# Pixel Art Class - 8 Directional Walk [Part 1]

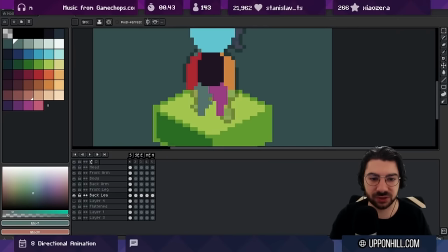[12:20]
It's just blobs at this point so as long as you can try to visualize what you want and
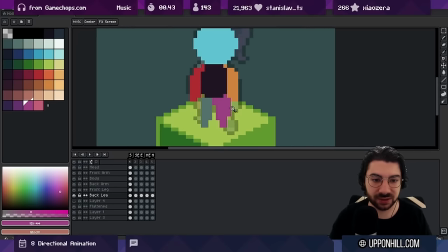[12:24]
Make a decision about whether or not you're sort of like getting there or not, then it's fine So let's just use that for front.
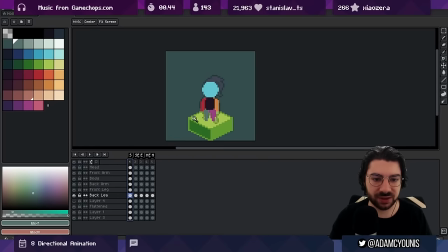[12:30]
So it's the south Does that look normal? Hmm. I think we want to maybe like have the legs spread out a bit further Cool.
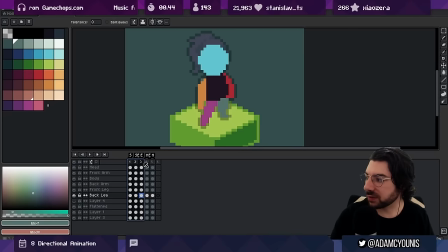[12:37]
So now we've got this we've got this now we need east. So now we're going to draw this character totally From the side Which means we probably won't see this arm and we probably won't see this leg
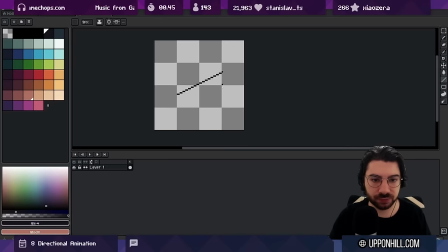[12:52]
And this is something i'm much more familiar with the actual proportions are going to be something like this So if you think about you know the character
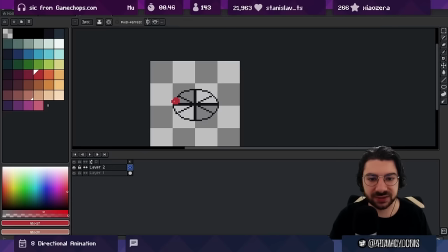[12:59]
standing on like a platter You know if the character standing here and their feet are coming up like
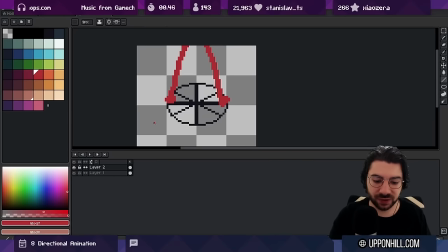[13:04]
that Then their feet are going to be further up in terms of like the pixels like up here If we were to then rotate that character Well now their feet are like here and here This foot's come down right? So as we rotate around so that's kind of what we're replicating
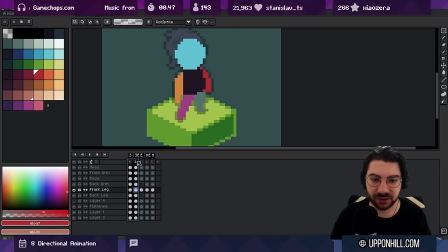[13:24]
here by making sure that this is higher than this right the foot comes down as we rotate and this one here should be like this I think and it might be nice to actually
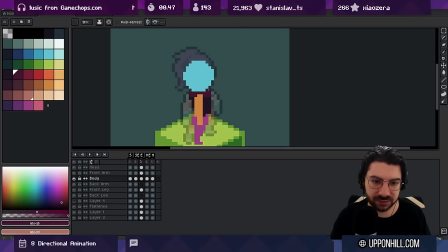[13:34]
show like the top angle of this just
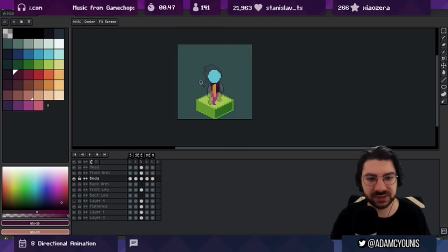[13:38]
to show that we're not totally side-on this is something to where I'm just using like a second color on one of these shapes to to train my eye
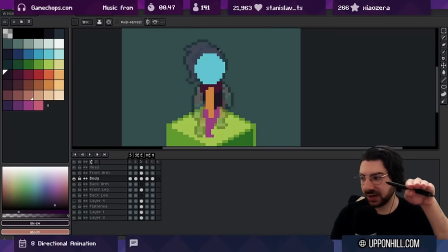[13:46]
into remembering that we're not looking at the character dead side on we're actually above the character and so we would see this this line
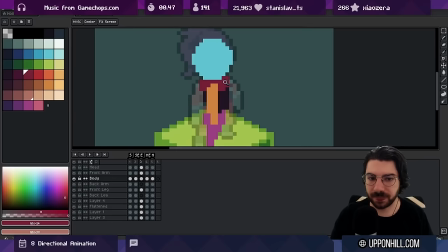[13:54]
here the shape this is where the light is hitting the top of the
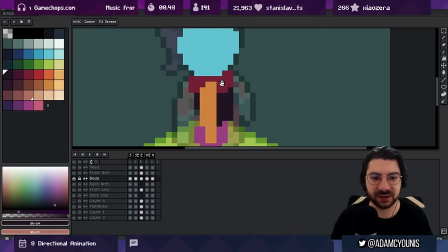[13:59]
shoulders right if this was just flat it makes us think that we're totally side
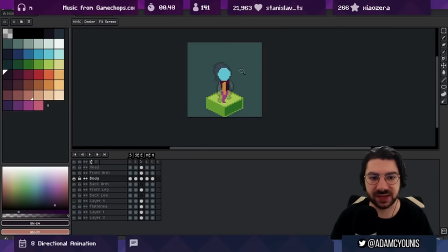[14:04]
on but now this kind of like represents that extra edge where the
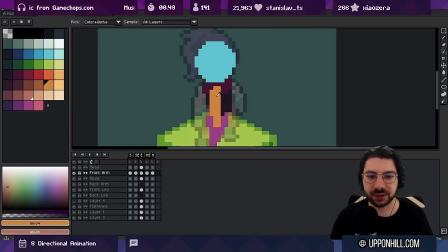[14:08]
shoulder is created okay and you know hypothetically you could you could go
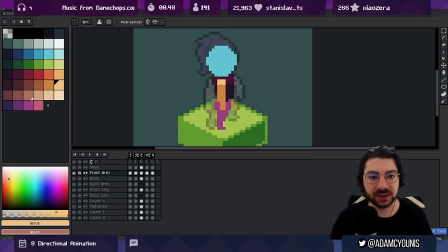[14:13]
a step further and put this here as well and that might help you too so you know if you need it and then now for north so north
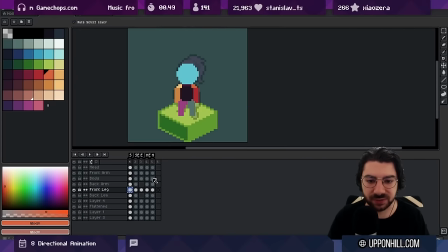[14:21]
is a lot like south so the legs will kind of be exactly the same to be honest it's just that they're flipped so it might
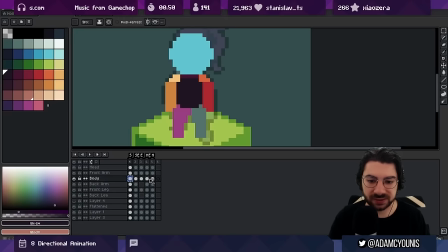[14:30]
be nice to just make sure that we're reviewing that every now and again the body will be basically the same and if it helps you you know it might be worth
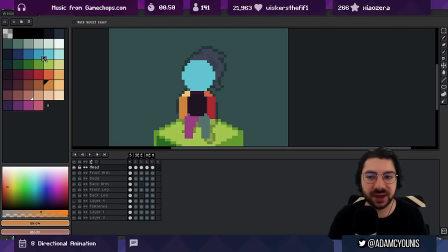[14:37]
you know going through the the motion of also just showing like where the head face is so like you know if it helps we're looking at this for so that the dark spots going to be where our faces and then we're looking at some like this and
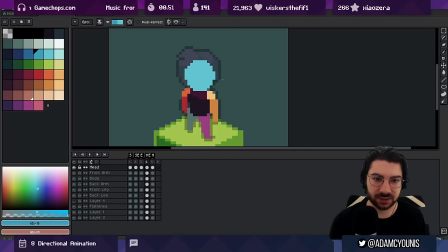[14:55]
then we're looking at like this and then basically nothing and then nothing
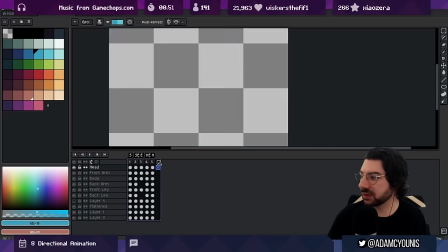[15:00]
so we're able to rotate this now okay